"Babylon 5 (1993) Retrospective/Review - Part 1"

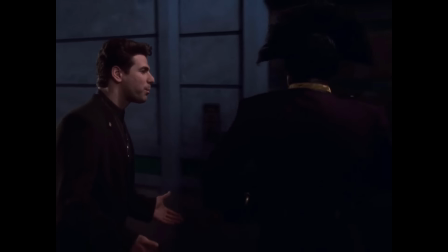2683s
When Mr. Morden posits his signature question, Londo showcases an aspect of his character we hadn't really seen yet.
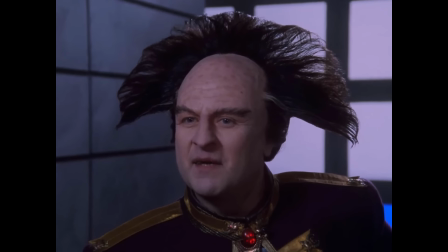2690s I want my people to reclaim their rightful place in the galaxy.
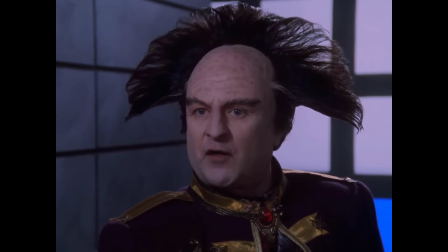2695s I want to see the Centauri stretch forth their hand again and command the stars.
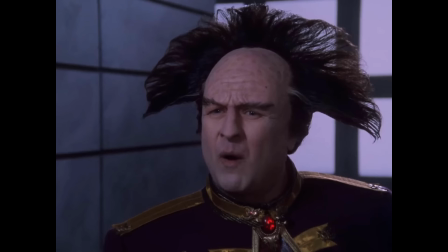2701s I want us to be what we used to be.
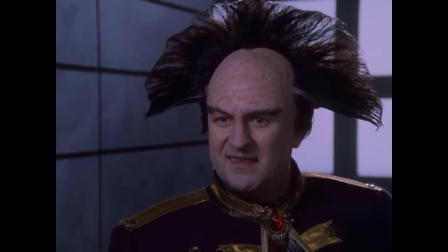2705s I want, I want it all back the way that it was.
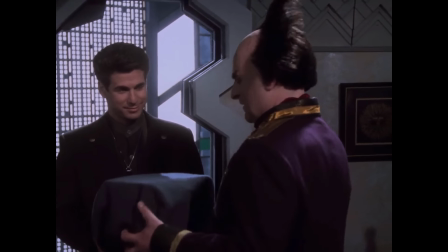2712s
Although his complicity in the death of Lord Kiro can be viewed as unwitting,
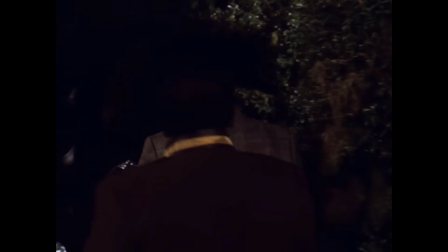2717s
and his order of the attack on the Narn outpost in Chrysalis as a moment of weakness, his actions in the coming of Shadows are impossible to dismiss.
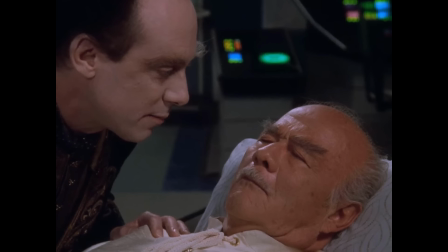2725s
When the Centauri Emperor suffers a fatal heart attack, Londo and Rifa see their opportunity to seize power and glory for themselves,
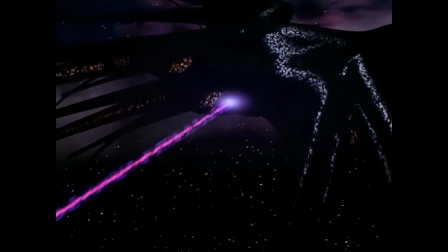2733s
and with the help of Mr. Morden's associates, Londo orders a surprise attack on a Narn colony which will plunge both races into war.
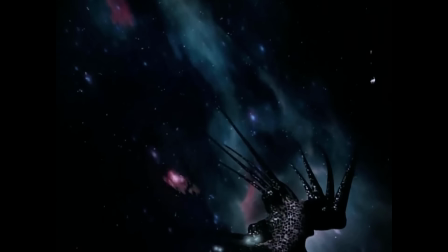2741s
The scene itself, however, is not Londo's darkest moment of the episode.
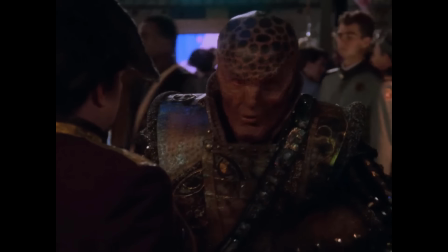2746s
That comes later when Jakar, not yet aware of the attack, meets Malaria and the Zocalo for a drink,
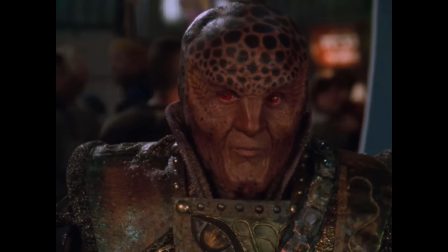2751s
after learning the Centauri Emperor intended to apologize for the Centauri occupation of Narn.
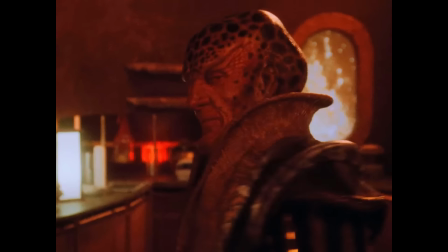2757s He wanted to say he's sorry. What?
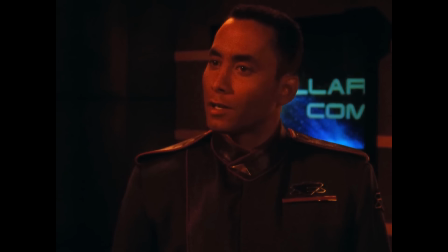2761s He came all the way out here so that he could stand beside a Narn in neutral territory and apologize. us.
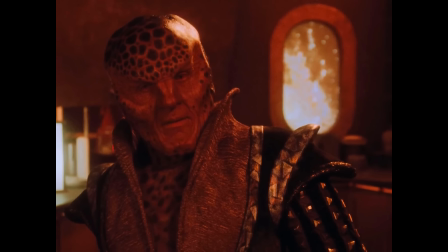2767s The hatred between our people can never end until someone is willing to say, I'm sorry,
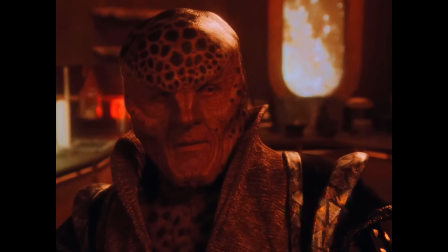2773s and try and find a way to make things right again, to atone for our actions.
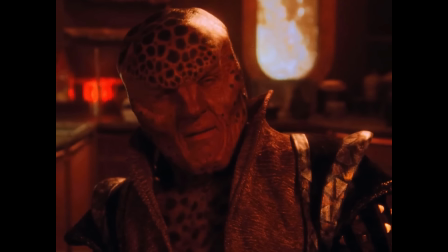2779s I had, I had no idea. No, I'm sure you didn't.
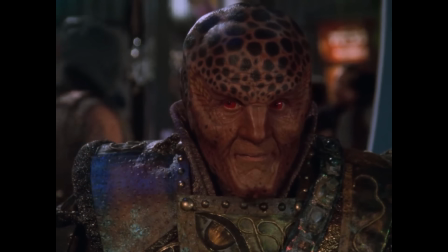2785s
Which is what makes this scene between the two so gut-wrenching, as Londo has to sit and share a drink with Jakar, realising what he has just done.
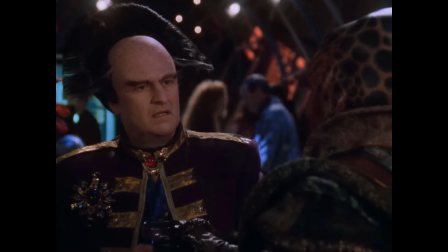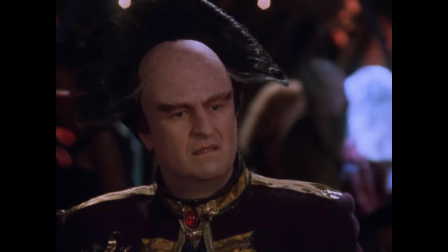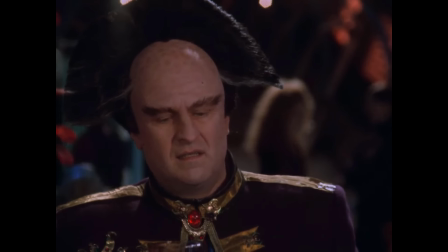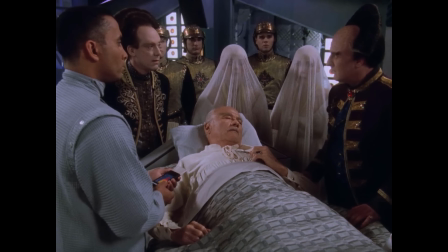2810s
As the episode comes to a close, the full magnitude of Londo's actions are hammered home,
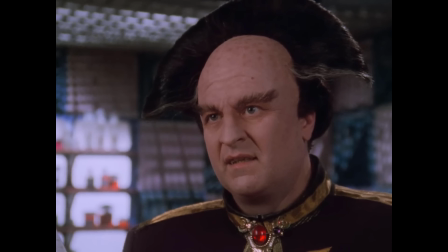2816s
and the status quo of the series is once again changed forever.
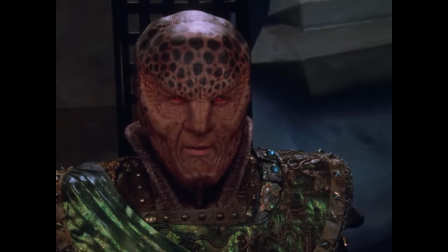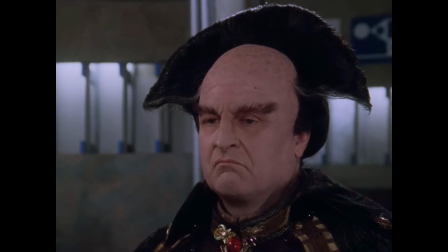2829s The government officially declared war against the Centauri Republic. Our hope for peace is over.
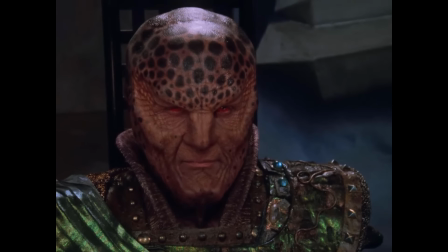2837s We are now at war. We are now at war.
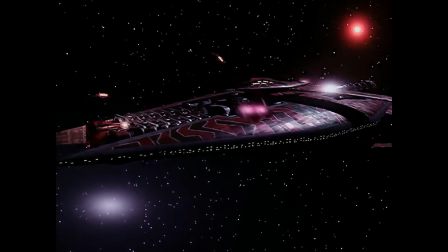2842s
This ongoing conflict is what characterises the rest of season 2, even if much of it plays out in the background of other standalone episodes.
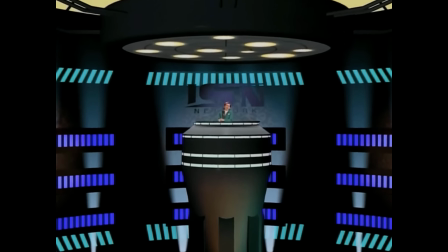2850s
A particularly strong example of this is in And Now For A Word.
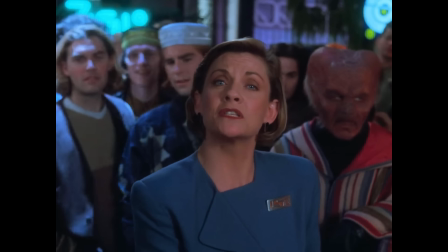2855s
We view a story as an in-universe audience member of Interstellar News, as they air a special report on Babylon 5.
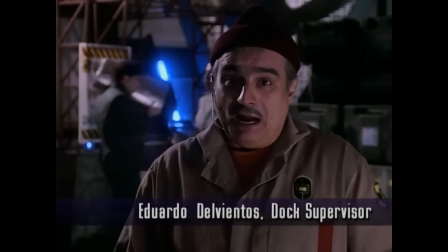2862s
It's an episode I've always enjoyed revisiting. In the grand scheme of things, the events depicted are pretty standard fare for the show by this point,
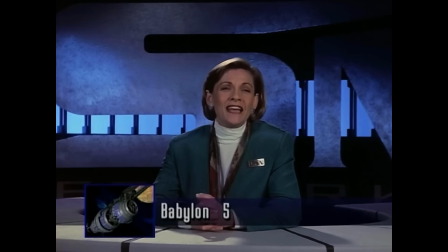2870s
however it's the larger story and character implications which add a lot of texture to the proceedings.
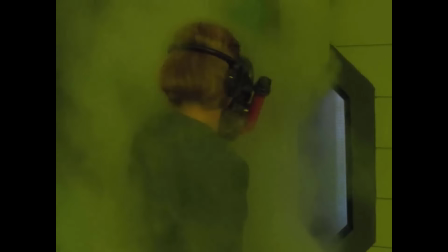2875s
Moments like host Cynthia Torkman, occasionally letting her carefully staged managed persona slip from time to time,
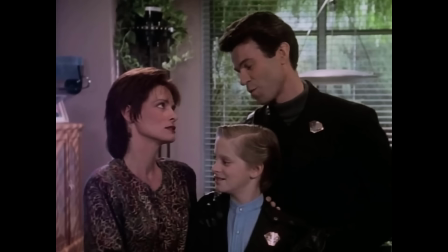2882s
the sycophantic jingoism of Senator Quantrell, and the propaganda-level advertisements for the Psycorps.
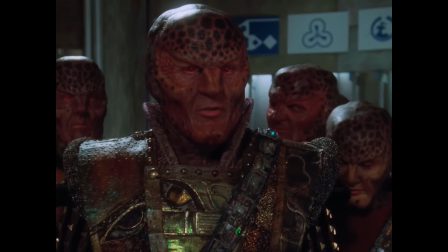2888s
It all does a brilliant job of fleshing out the established worldbuilding, and gives us a small glimpse at fun one-off characters.
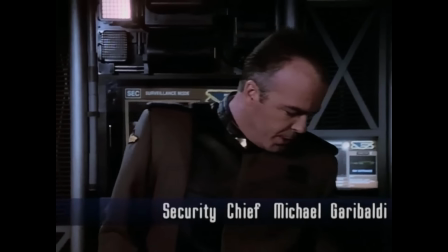2895s
It's the regulars though who are used exceedingly well. The audience having knowledge that ISN doesn't, gives every interview a nice bit of subtext.
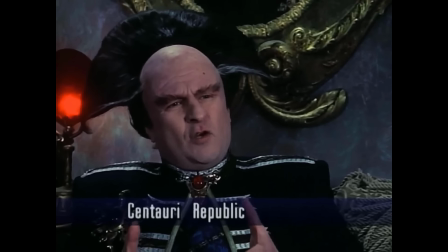2903s
Both Londo and Jakar being guilty of parroting their respective government talking points,
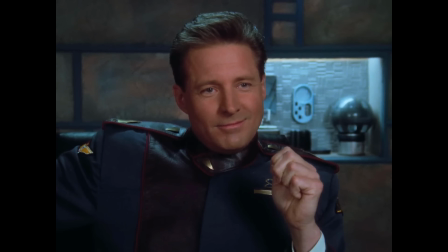2909s
Sheridan almost letting slip the real reason the Minbari surrendered at the Battle of the Line,
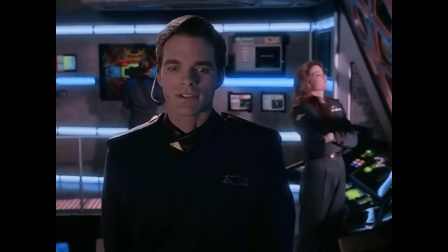2914s
and Ivanova clearly showing thinly veiled disdain for the mere presence of the reporters.